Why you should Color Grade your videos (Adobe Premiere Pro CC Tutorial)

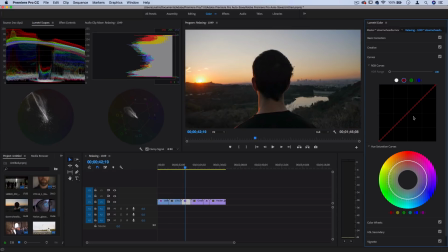[4:05]
Also, certain colors can just provide nice contrast to each other, be complimentary, and just simply visually appealing. For example, blue and orange, or teal and orange next to each other provides a nice balance. So you don't always have to be cooking your image and just trying to put all crazy different colors.
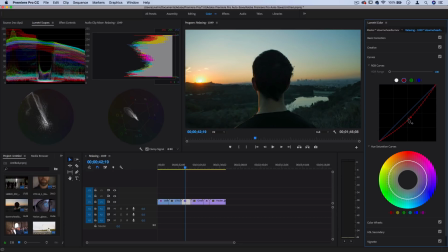[4:23]
Just try to think of what makes sense, what looks visually appealing, and what just works subtly and nicely together with your clips.
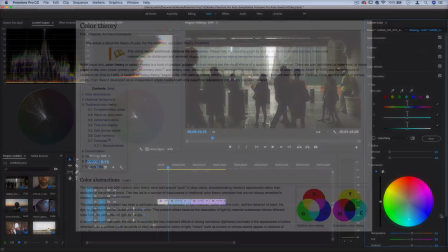[4:31]
I would definitely recommend you look more into color theory, maybe check it out on Wikipedia, all the different articles.
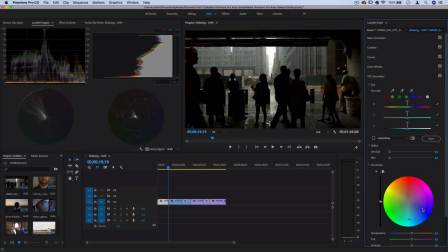[4:37]
Think about how you see certain colors and how they make you feel, and maybe watch some different films and take note of the different color that's going on and why they might have chose that. So if you wanna learn more about all these actual tools technically and what every little slider and feature does,
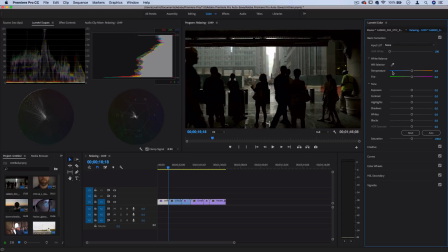[4:53]
I have a tutorial on all the color correction tools, which are how to fix basic things like exposure, white balance, contrast. And I have a tutorial on color grading tools, which are where you can put all the creative color on there, tints, tones,
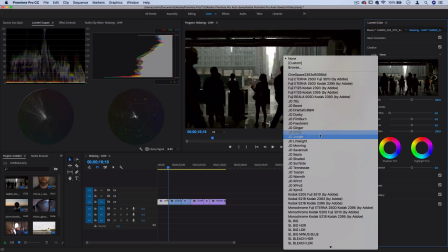[5:11]
shadows, fades, and even these preset color LUTs,
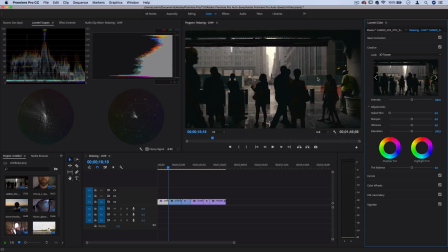[5:16]
which are lookup tables files that add a preset color in there for you.
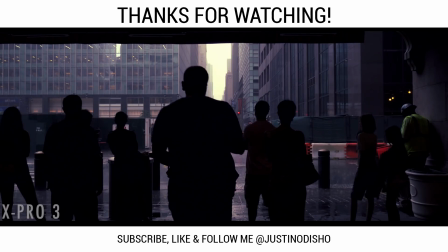[5:21]
So if you guys enjoyed this video, definitely leave a like button below,
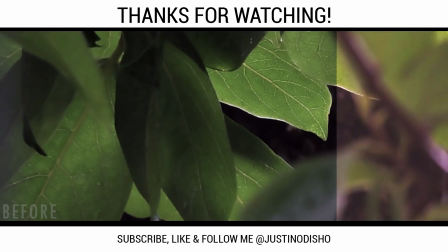[5:25]
check out the playlist and those further videos if you want to dig into more, and subscribe to my channel so you don't miss any of my future videos.
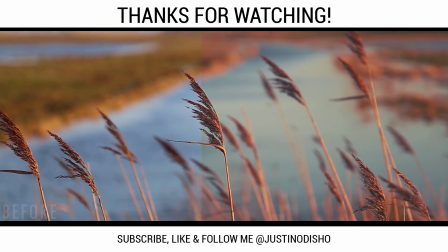[5:33]
If you want to stay connected or reach out to me, you can find me on Twitter and Instagram at JustinODShow.
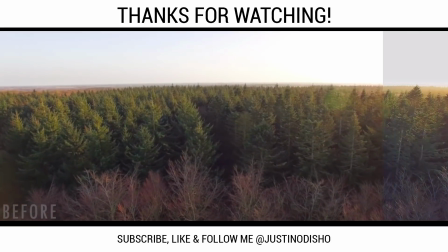[5:38]
And once again, thank you so much for watching, and I'll see you in the next video.